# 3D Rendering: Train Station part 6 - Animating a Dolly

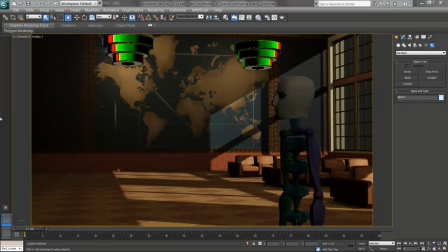In this video, I'll look at animating a dolly to introduce the scene through a wide shot.
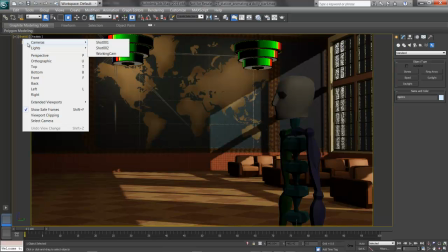First, I'll start out in shot 1, choosing cameras and shot 1.
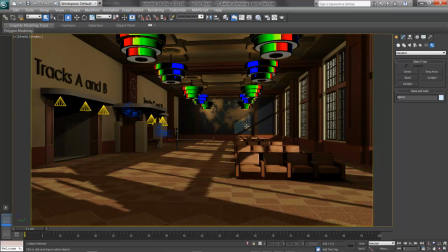I've got my camera here, shot 1, and it's a target camera.
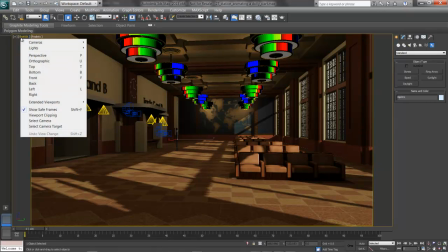I'll click on the label shot 1 and choose select camera.
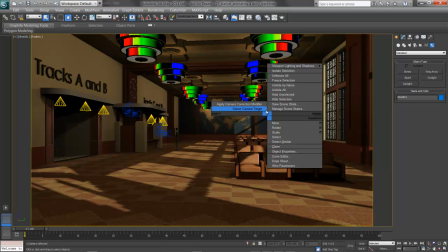Notice also, when I right-click, I have the ability to select the camera target if needed, and also apply a camera correction modifier.
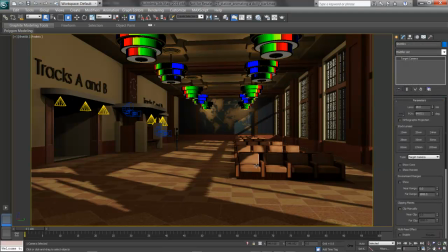Now that I've got my camera on, I'm going to look at my storyboard and see what this shot is supposed to do.
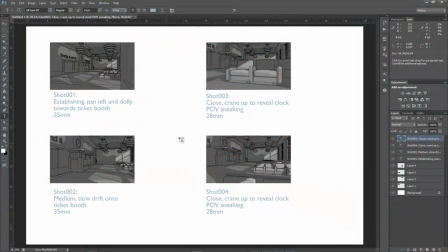I whipped up some quick storyboards. We can see here in shot 1, it's an establishing shot.
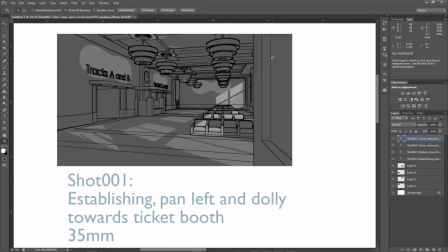We'll pan left from the entryway, maybe thinking of it as a horizontal wipe, and reveal the scene. Then we'll dolly towards the ticket booth a little bit, which leads us into shot 2.
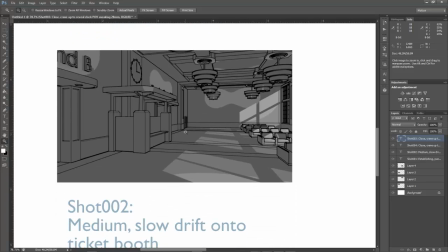A medium shot on the ticket booth. Notice it's on the third lines here.
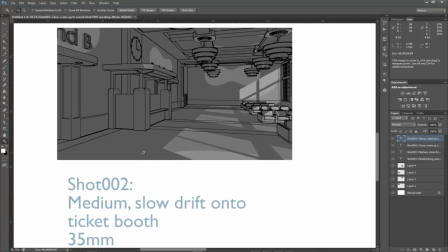And we'll do a slow drift, or a very, very slow bit of motion to keep the camera alive as we focus in. The next shot then, shot 3,
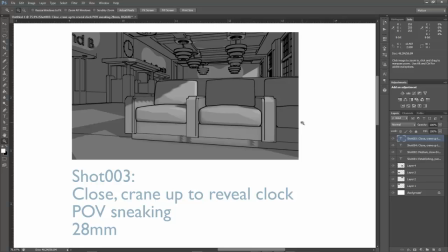is somebody's point of view, sneaking up maybe, or playing around on whoever's by the ticket booth. We start out close in the seating. Again, this is a detail or close shot. And then pan up,
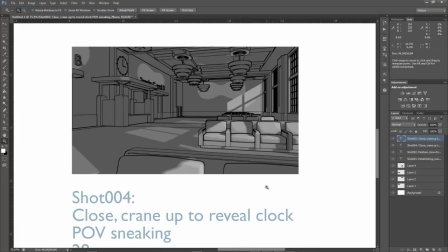craning up actually, to reveal the clock in the ticket booth as if we're sneaking, although we don't need the bouncing motion of a sneak necessarily.
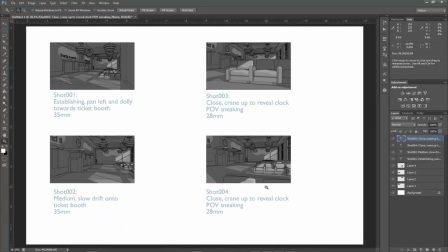We can see that all the shots also have a lens node on them, giving us a rough idea of how that focal length should look. I'll start out with my shot in shot 1.
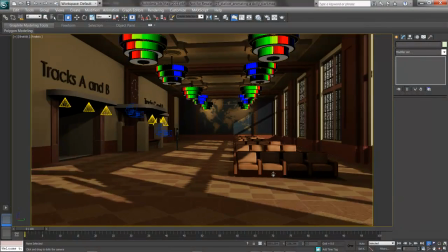I'll dolly the camera back, using the dolly tool, making sure I don't go through that back wall.
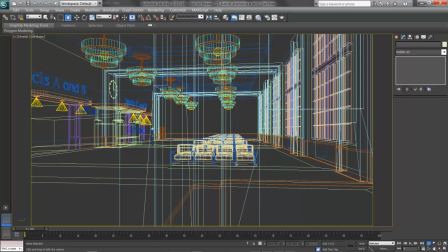If you do go through the back wall, you can also press F3, or go into a top view by pressing T and Z to zoom extents.
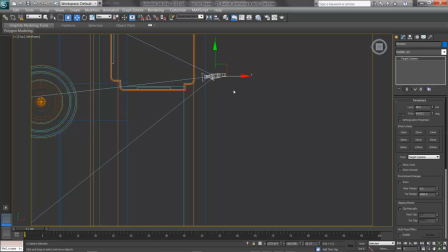What I'll do with this camera initially is select it, press W to move, and simply move it where I want it to go. I'm going to treat this as a bit of a rotation to aid in that wipe or that transition.
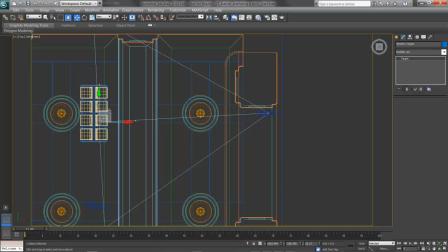I'll right-click and select that target and pull the target over. So I actually start out looking at the windows first. I'll press C for camera and pick my camera.
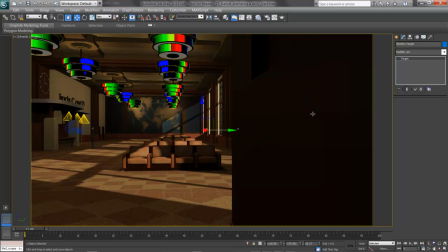There's my initial shot, and so I can wipe across and reveal this scene, as this side will be mostly in black. Now to animate this. What we'll do is first add some more frames in the timeline. As you can see down here at the bottom, we have 100 frames. That's about 3.3 seconds worth.
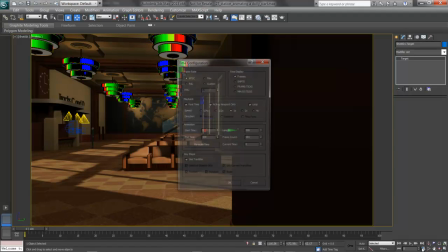I'll go into the time configuration dialog and add in a little bit more. First, I'm going to work in the frame rate of film, or at custom at 24. It's the same thing. I'll also give myself some more frames. Right now our animation length is 80.
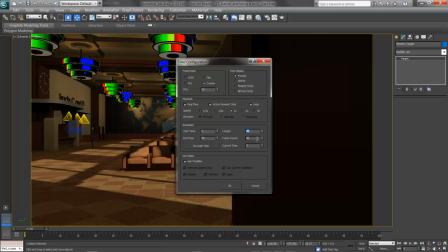I'll bring this up, either the frame count or the length, depending on how you'd like to count it. Let's say for this shot I'm dealing in 6 seconds, or 144 frames. We have different ways of displaying it. Right now I'm working in frames, but if you'd like to work in minutes, seconds, and ticks, SMPTE,
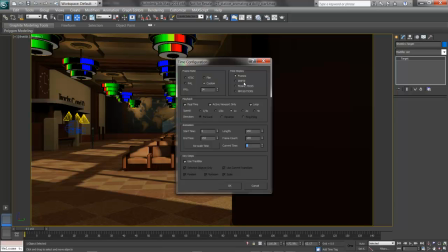Society of Motion Picture and Technical Engineers time code, or frames and ticks, it's up to you. I'll work in frames per now, and click OK.
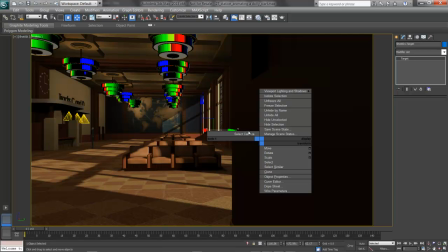Now for this shot, I'll right-click and select the camera, and I'm going to work using Auto Key.
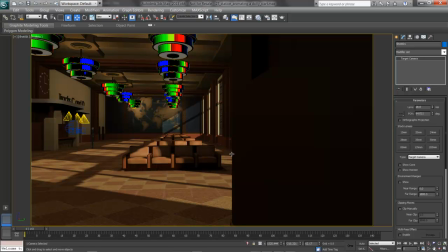What Auto Key does is automatically place keyframes for animation as we animate. I'll say that this first pan takes place over roughly 2 seconds, so I'll slide the time slider over to 48 and turn on Auto Key.
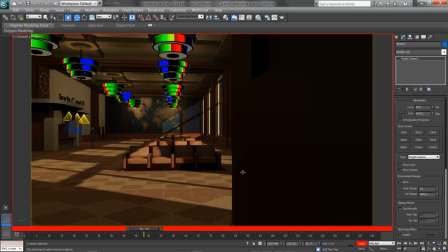N is the hotkey, and you can see that the viewport is now highlighted in a red ring, letting us know we're animated. Anything we animate will key automatically, so we need to be careful with this. I'll press spacebar for the selection lock so I don't accidentally key my seating to move, for example.